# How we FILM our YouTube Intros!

This episode's brought to you by Red Cape Films. We're just taking you behind the scenes because what we did is we just filmed a YouTube
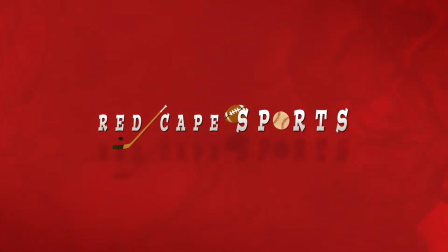episode for our YouTube show called Red Cape Sports. Now, this is a sports show where we specifically talk about sports cards. So we go over different sports cards. What did you talk about? So I basically talked about some of the sports cards that I picked up over the last 6 to 8 months. And just basically the top 10 cards that I purchased for under $100. Cool. So as Bird knows, we like to have fun. We like to keep this entertaining. And basically what we're going to do now is film the intro for that episode. So we'll run a little clip as to what the episode was like.
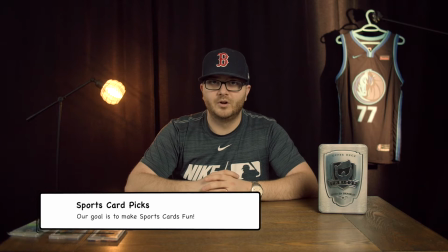Before I jump into this episode, as usual, I kindly want to remind you all that if you do like this episode, to please smash that like button. It really does help us with YouTube's algorithm.
And then what we're going to do now is just discuss, and I'm going to help Bird produce a cool intro.
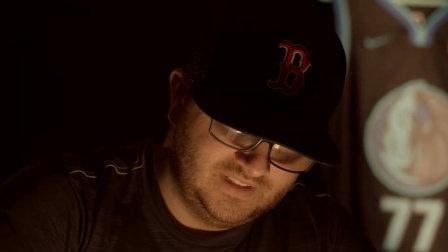And by the way, all of this is going to be useful because later on in the course, we're going to work with Ron Goodell, and through our magic ad, some of the B-roll, we're going to be using quite a few of these techniques. The slow-mo B-roll and the light effect that I want to show you.
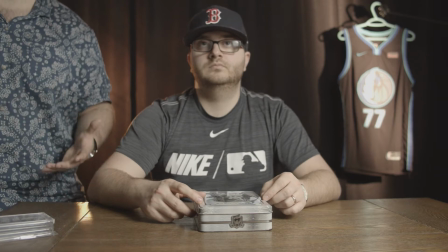So not only can you have the subjects move, but if they're standing still, you can move the light around and get some pretty cool effects. So that's what we're going to do. Let's start off with the first shot. That's going to be the establishing shot. So I'm going to show Bird what I see, and he's given me the freedom to do that, which helps out a lot.
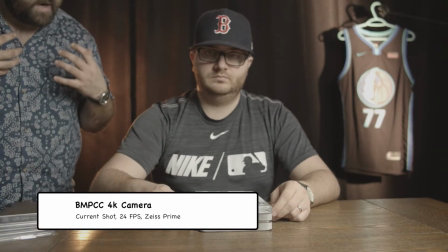So Bird, what we're going to do is, there's a light inside. So what you're going to do is open up the box, and because of our show, everything's quite expressive.
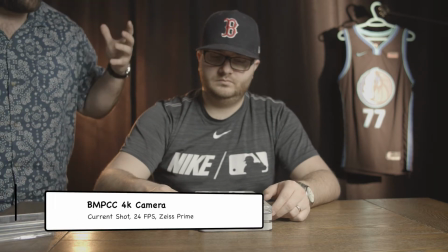You're going to react very big to it. Okay.
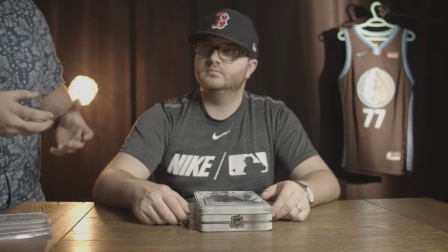Then we're going to take these cards, put them in, take out the light, and then basically you're just going to take the cards out, hold them up, and just place them on the table.
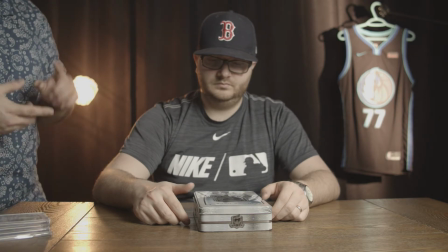Okay. And then I'm going to get all the B-roll shots. So all you have to do is literally when I say action, you're just going to open up the box and reach for the light.
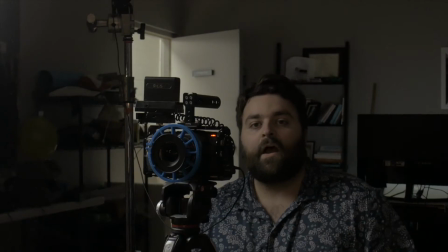Okay? Okay, so let's run through that. So right now I'm just on my knees and we're getting a very low shot.
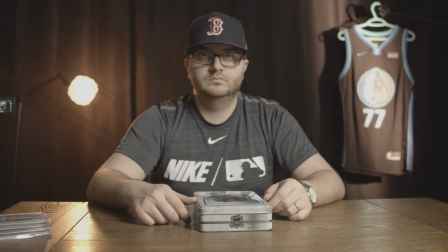The reason for this is, again, it's going to be perspective. We want to make Bird look a little powerful.
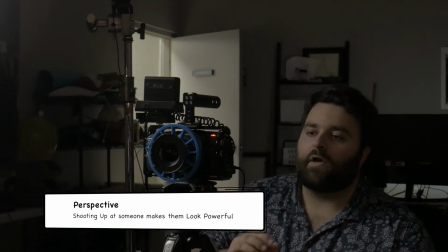These are his cards that he's getting for story. But also we're going to hide the light in there by shooting lower.
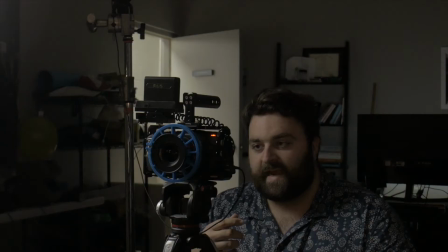So right now we're at 24 frames per second. We're going to go to 60 because we're going to slow this down half.
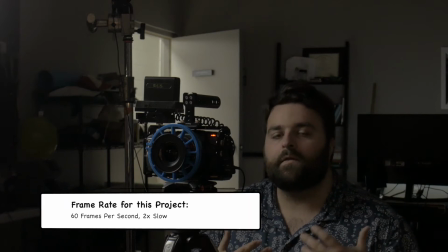We're not going to do 120. We just need a bit of slow motion because of the light effect.
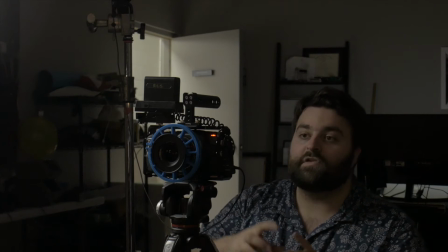What we're going to do is when I call action, Bird's going to open up the box and pretend to reach for the cards.
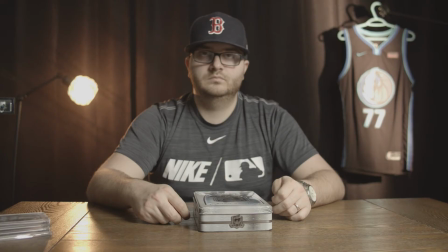As he's doing that, I'm going to take the light and I'm going to spin it around.
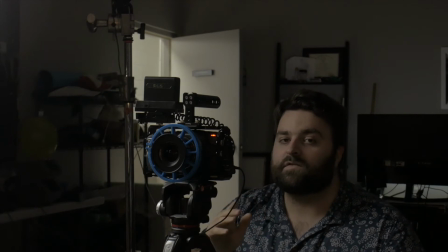And through slow motion, through the power of slow motion, this is going to be a very cool effect. So let's change our settings. So right now we are at 60 over 24.
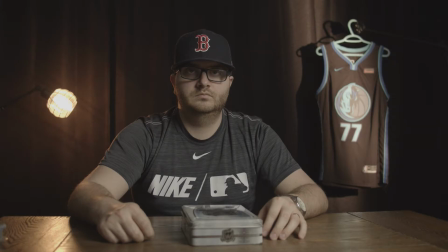And if we go to our scopes, Bird's face looks pretty good. It looks well exposed.
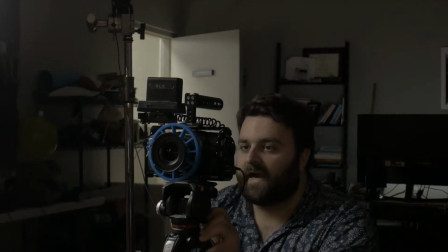By using the set that we have, I like the jersey in the backdrop. I like the lamp.
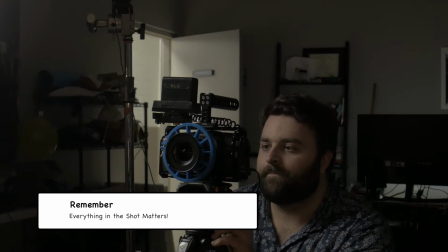I'll move a little bit. So you just got to work with what you have. And especially for YouTube, this is a very cool shot.
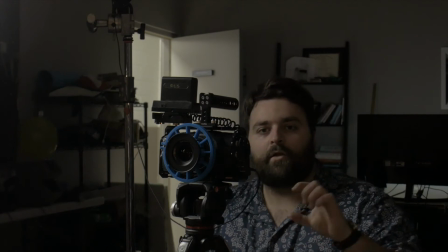So again, we have a little aperture M9 light.
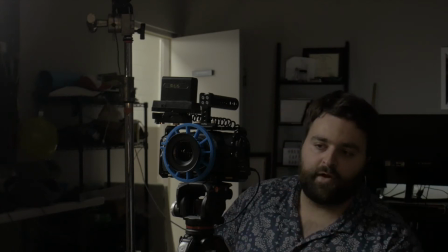Because we're shooting the camera at 5600 Kelvin, I put a gel on there, a color gel, and it's going to match our background lights.
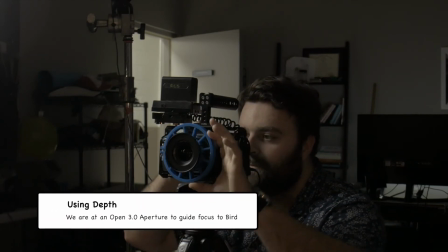It's going to be much warmer. So let's use some depth. Let's go all the way to F3.
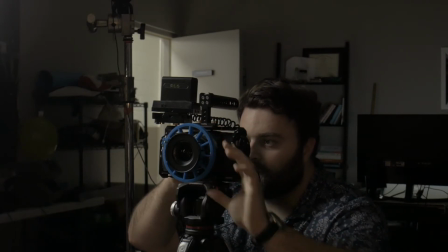So now we got Bird in focus.
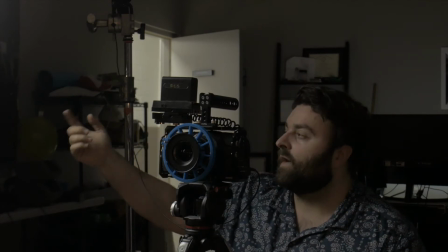Now all we're going to do is hit record, and then what I'm going to do is call action as I'm moving this light around.
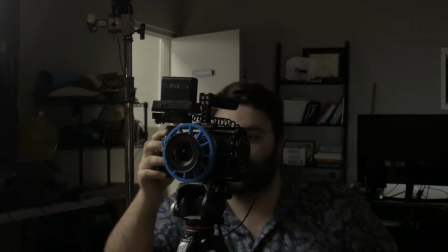So let's do that.
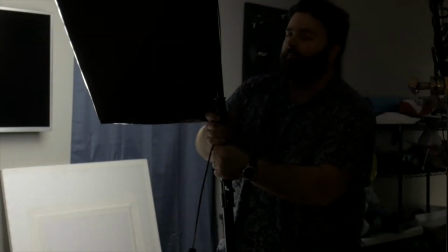So I'm just going to do this, okay? And I'm just going to spin it around. So, action.
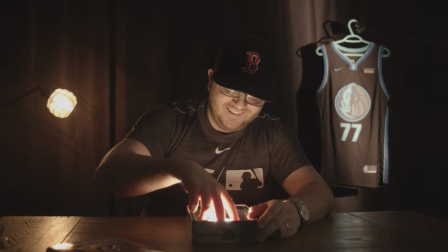Okay, cut. So let's see how that looked.
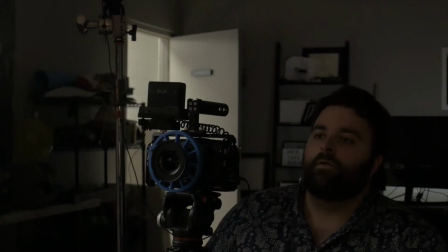I had the lid on a bit too tight, so it took me a bit too long to actually pop the lid open. So I just have it a bit looser now. Okay, so Bird had the lid on a little bit too tight. Stuff you got to work around and figure out as you go. Again, what we're going to do now is just get a tight shot.
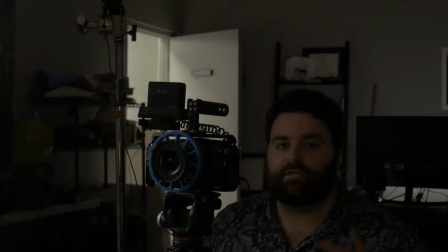So I'm happy with that one. We're just going to change our lens to an 85.
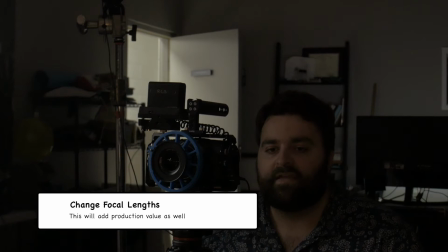And again, I don't want to be too far in his face, so I want to go to an 85, get a closer shot, create that depth.
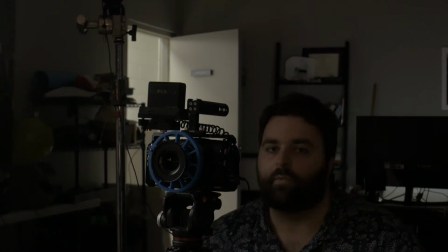This is going to show the light hitting his face, and we're just going to repeat. So we're just going to have to back up.
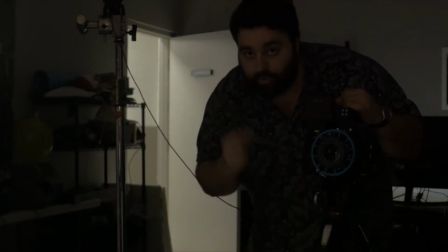We're a little close here. I am putting the camera position on the left side.
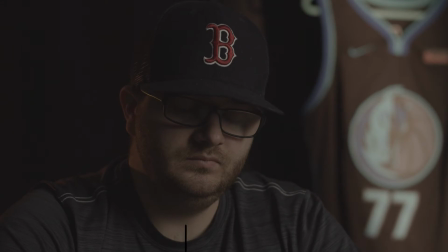So basically we have the light on Bird's left side, and I'm gonna put the camera on the right side so we get the darkness.
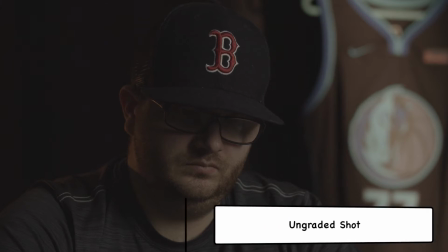So we're shooting towards the dramatic side of the face. Very important to do.
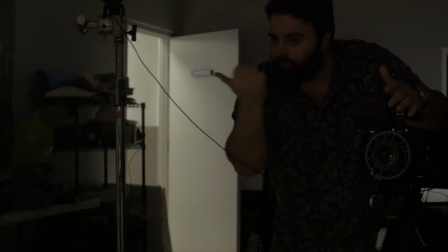What we're gonna do is cheat Bird too, so cheat over. The reason we wanna do this is because we can utilize our backdrop.
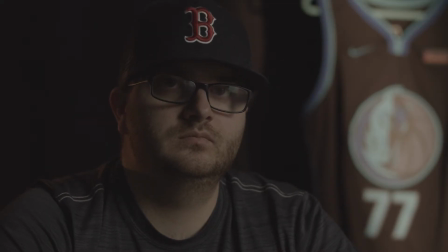We have this beautiful Luka Doncic jersey, which is also important to our story, right?
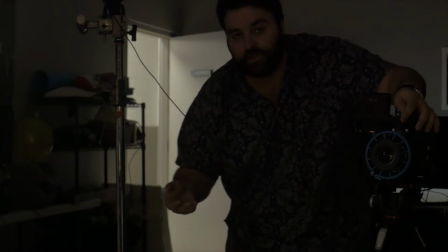Not only is there a card inside there called Luka Doncic, but he's going to be a player that we talk about throughout this type of show.
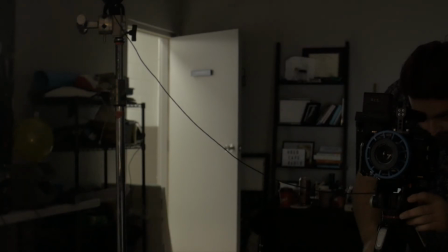Go ahead. Okay, stay there.
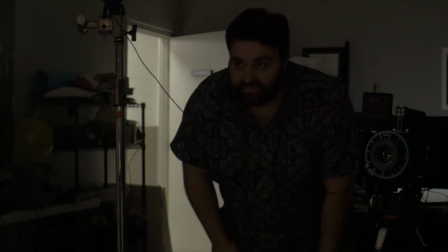Keep your eyes open for a sec. So one thing that I noticed that we have to keep in mind is that because there's a light inside the box, we are adding a different exposure. So I'm going to change it to ISO 400. So basically when our light is coming in and out, it's also going to be darker.
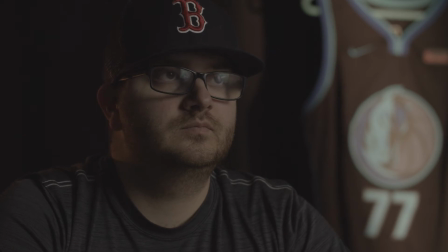So the light's going to be entering the scene different. All right. Action.
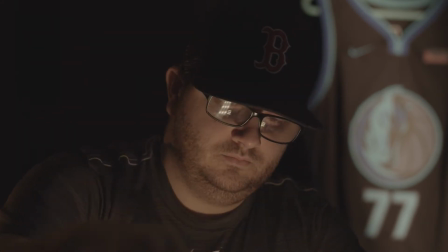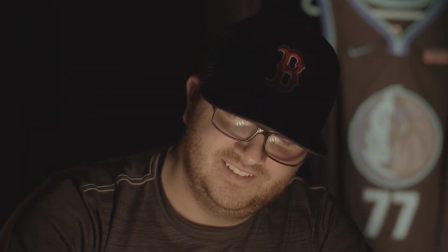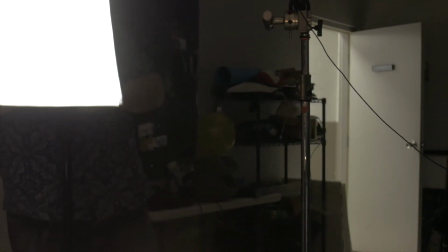So let's see what we got there. I know it looks ridiculous, but it works out well.
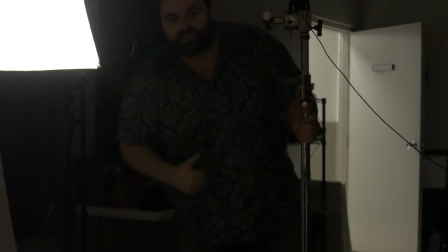Okay, so I'm happy with that shot. I just checked it out. Due to the fact that we have all these monitors and a big LCD on the back of my Blackmagic, we can see what the shot looked like.
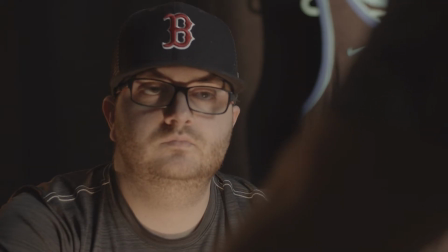So let's move on and get 2 more shots. We do have a couple shots where he's opening up the lid.
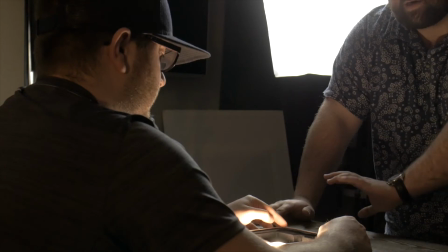So basically we're showing that, hey, what's in the box is pretty important. It's kind of this treasure vibe.
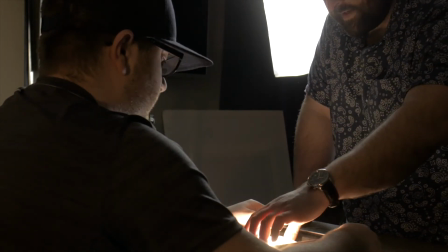So we're gonna cheat it now. We're gonna put this light, because we still need it. We can't just eliminate it. We'll put it on to the side. Now we're gonna cut to the cards being in the box.
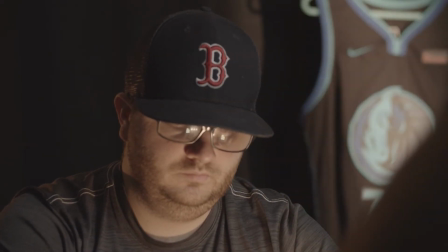So now we're just gonna have Bird's expression. He's gonna reach into the box and pull out the cards.
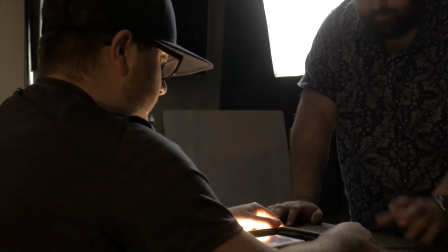So the next shot that we're gonna get is going to be Bird pulling out the cards and getting the cards itself.
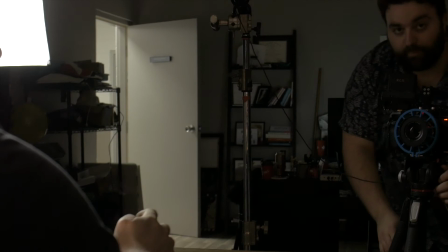So as we can see here, his face is still illuminated, even though the light isn't in the box.
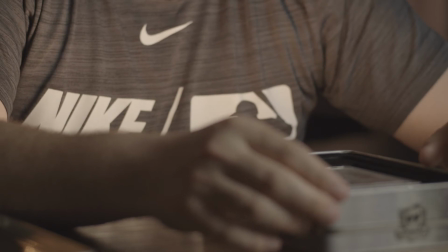It's actually in front of it now. So we're gonna cheat again. So Bird, just run through one time, grabbing the cards and just looking at them.
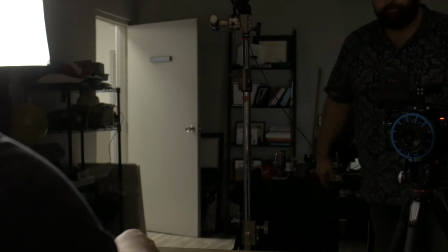Okay.
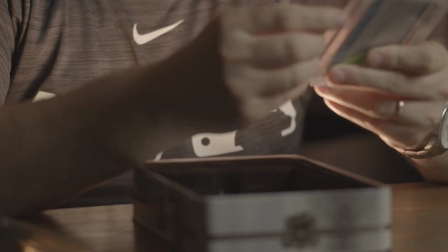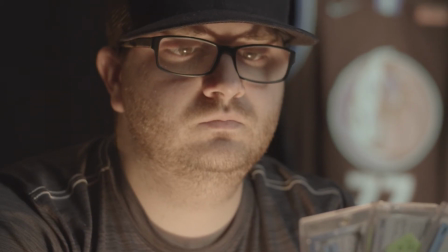Cool, so what we're gonna do is use this as a shot. I don't wanna do anything extravagant.
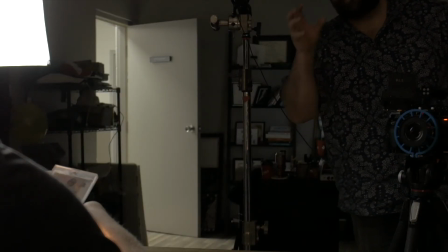What we're gonna do next is get this shot, and then we're just going to get an over the shoulder to show what the cards look like.
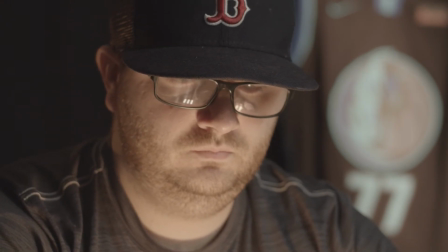Other than that, we're gonna end it there. So what we're gonna do is get our shot.
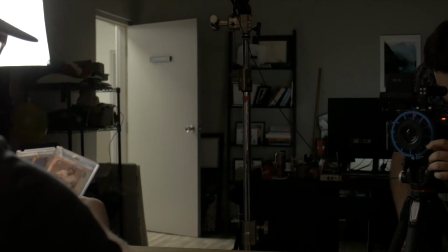Bird, can you hold the cards in front of you? Okay, so if we make sure that Bird hits the mark there, we'll be good.
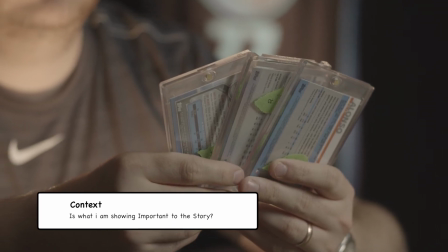It's not about his reaction now, it's about the cards itself. So can you hold them up there again?
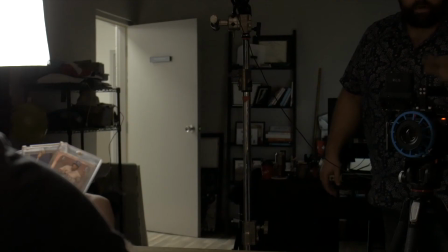Bring them down, then hold them up there again. Down, then up. Okay, so hold them up.
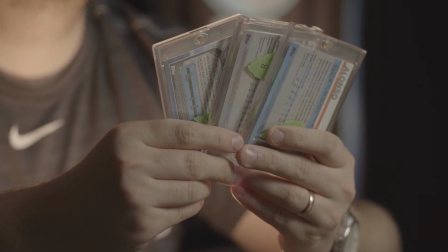Right there, that's the mark I need you to hit, okay? Perfect.
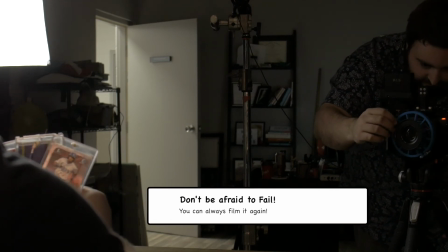Cool, so we hit our mark, we got the shot that we need. All we gotta do now is just spin the light and roll.